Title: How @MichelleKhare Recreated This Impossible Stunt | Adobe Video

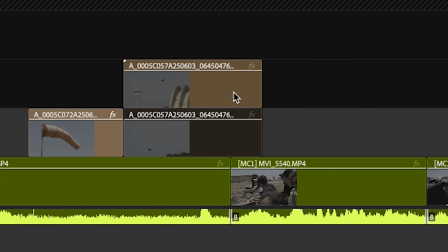(4:18)
There's a section here I'm dragging it into where our director is talking about the things that he fears and the things that make him anxious And so if I play this clip Garrett, how are you feeling?
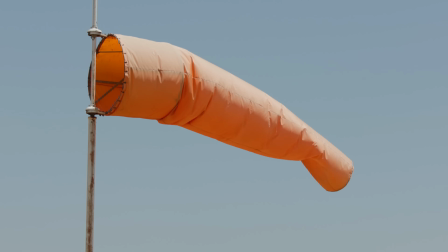(4:27) I am feeling unusually anxious, but whoa.
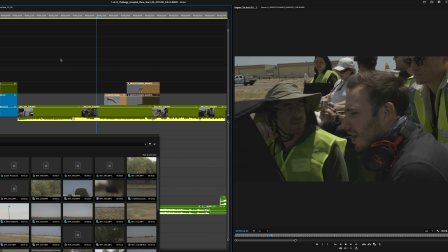(4:33)
So he's saying, I feel unusually anxious, and throughout this video we set up the dangers of these birds,
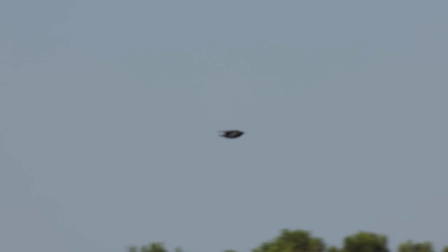(4:40)
being able to find it so quickly of media intelligence and dragging in, adds so much to the story.
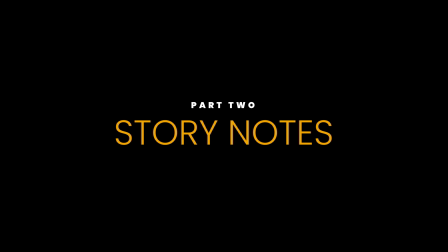(4:45)
Did you have a moment on the plane, Michelle, when you genuinely started having fun? Yeah. Do we wanna have a beat in the stunt in which you actually start having fun? I think it would be nice and then we bring it back with the lander. I like the words you used earlier before Michelle got here Ryan, which was the C-130 is a monster.
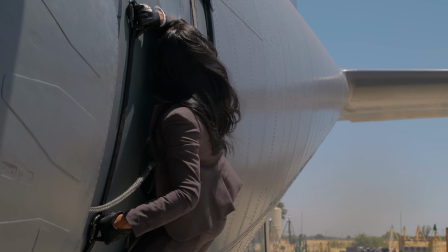(5:05)
And that evoked this imagery of like Michelle is taming this massive mythical beast that is the plane.
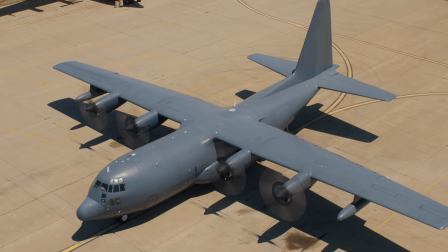(5:11)
And as she is like very afraid of it, I think it would feel really cool to have a moment of like, like how to train your dragon style.
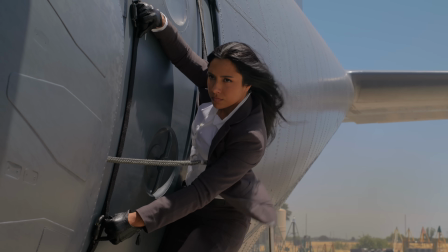(5:18)
Like I got the dragon tame. That is such a great metaphor. Like we got the thing and I'm having fun.
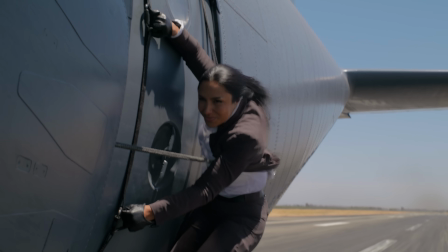(5:24)
So originally, most of the final challenge was just fear. So Michelle had the note. She's like, honestly, I got to a point where I enjoyed it. Why don't we tell that story?
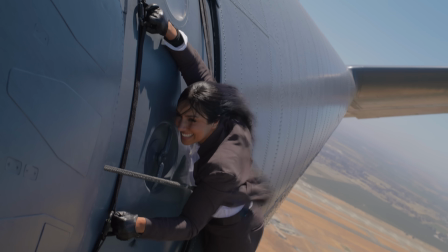(5:36)
We added a little section here where Michelle is having fun.
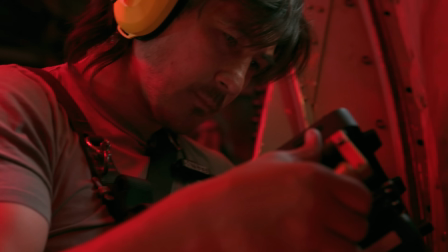(5:39)
But before that, we also added a section where it's almost kind of like the lowest point of the challenge.
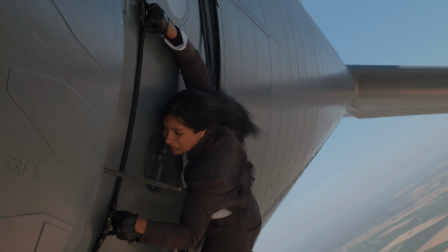(5:45)
If you really want to have a really high point, having a contrasting valley, a low point right beforehand, really accents the highs.
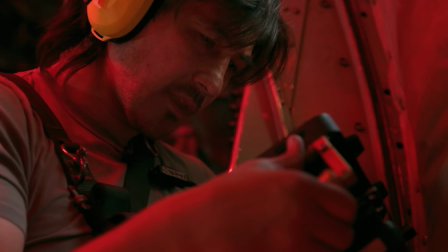(5:55)
Yeah, I really like this beat that you added, Ryan. Thank you.
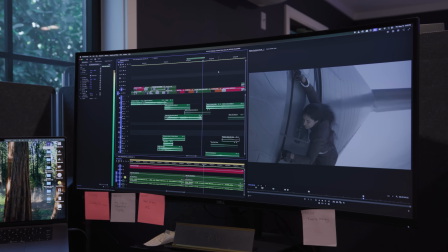(5:59)
To achieve the heroicism that you were just talking about, you actually just made the section right before it even darker. Like, that lower low made the higher even higher.
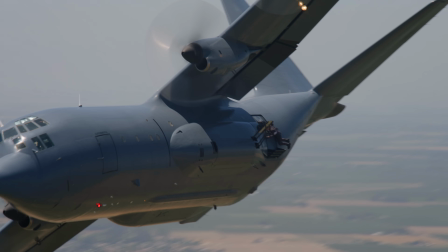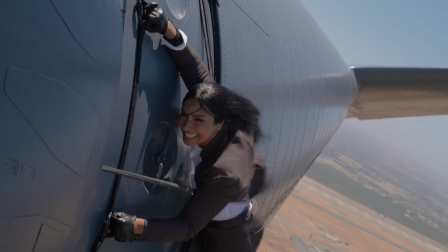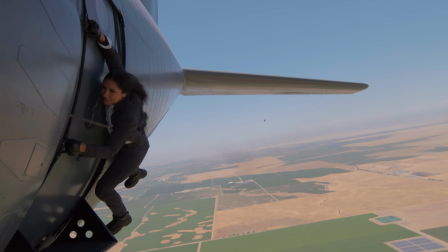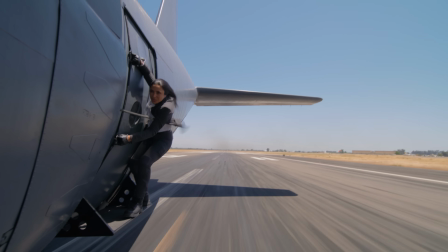(6:25)
There are multiple beats once the plane's in the air. The plane's taking off, oh my god, this is terrifying.
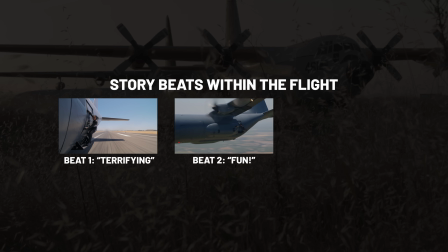(6:31)
Then it's, oh my god, this is so much fun. and then it goes, oh wait, wait, we still have to land this thing.
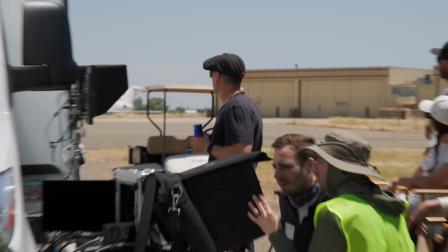(6:36)
So there's all these little mini scenes, you know that.
The scene 130 is turning onto final.
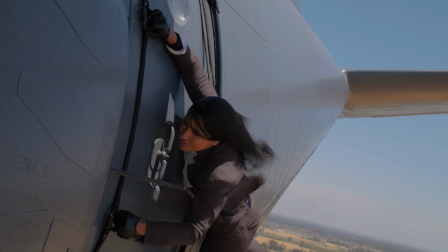(6:43) Hopefully we'll be able to get her back onto the platform for the landing. All right, come on, Michelle.
And I'm wondering if that fluctuation in mood would help, being like, holy , I tamed the beast.
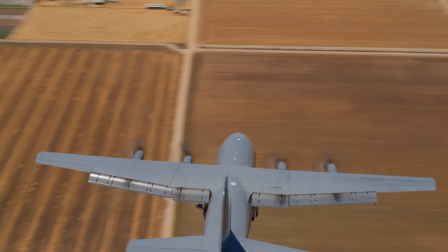(6:54)
But now we gotta land the thing. Yeah. But there is power in a new conflict that we hadn't even discussed before. So the fun pod is a high, but then as Garrett said, we're not out of the woods yet. Now we have to land this thing. Conflict does two things. It develops character and it progresses the plot. And so in this situation, we need to keep re-engaging different conflicts in order to do those two things.
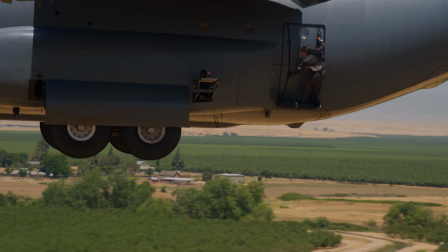(7:17)
A lot of it for me is that the parallax of the background whizzing behind Michelle actually sells the speed a lot faster than the red shot frontal of her.
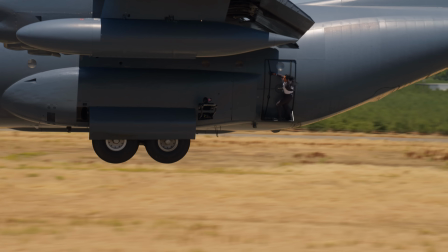(7:26)
And the framing is always that the lead room is below her, showing like the distance she has to fall. That is our master shot for the sequence, right? But talk about contrast again, it gets really loud, right?
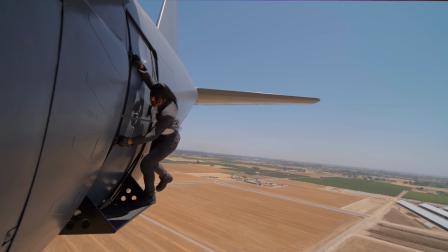(7:40)
We have the drums playing
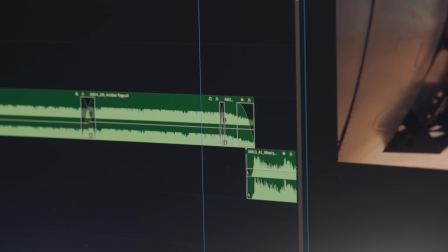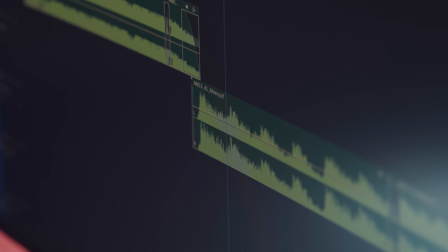(7:46)
into silence, almost like a heartbeat, right?
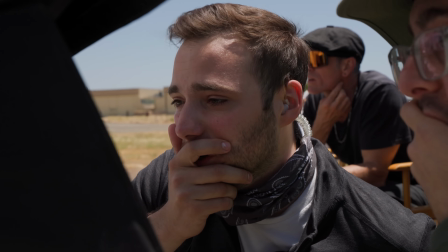(7:51)
It's reacting to everyone else's emotion, what they were probably feeling on set, because if you've ever been in a tense moment like that, your hearing becomes tunneled. I always say like editing is life experience just told on the screen. I'm just kind of replicating this feeling I have whenever I have these tense moments.
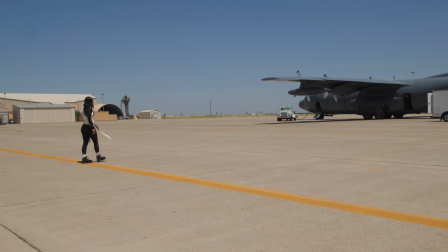(8:05)
It's authentic. It's their authentic reaction to it. I think the only way that I didn't have a full-blown panic attack was because of our team.
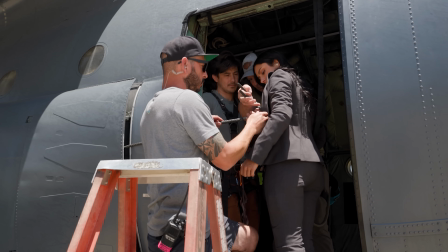(8:13)
There's no one I trust more to strap me into a rocket than Steve Brown and his team.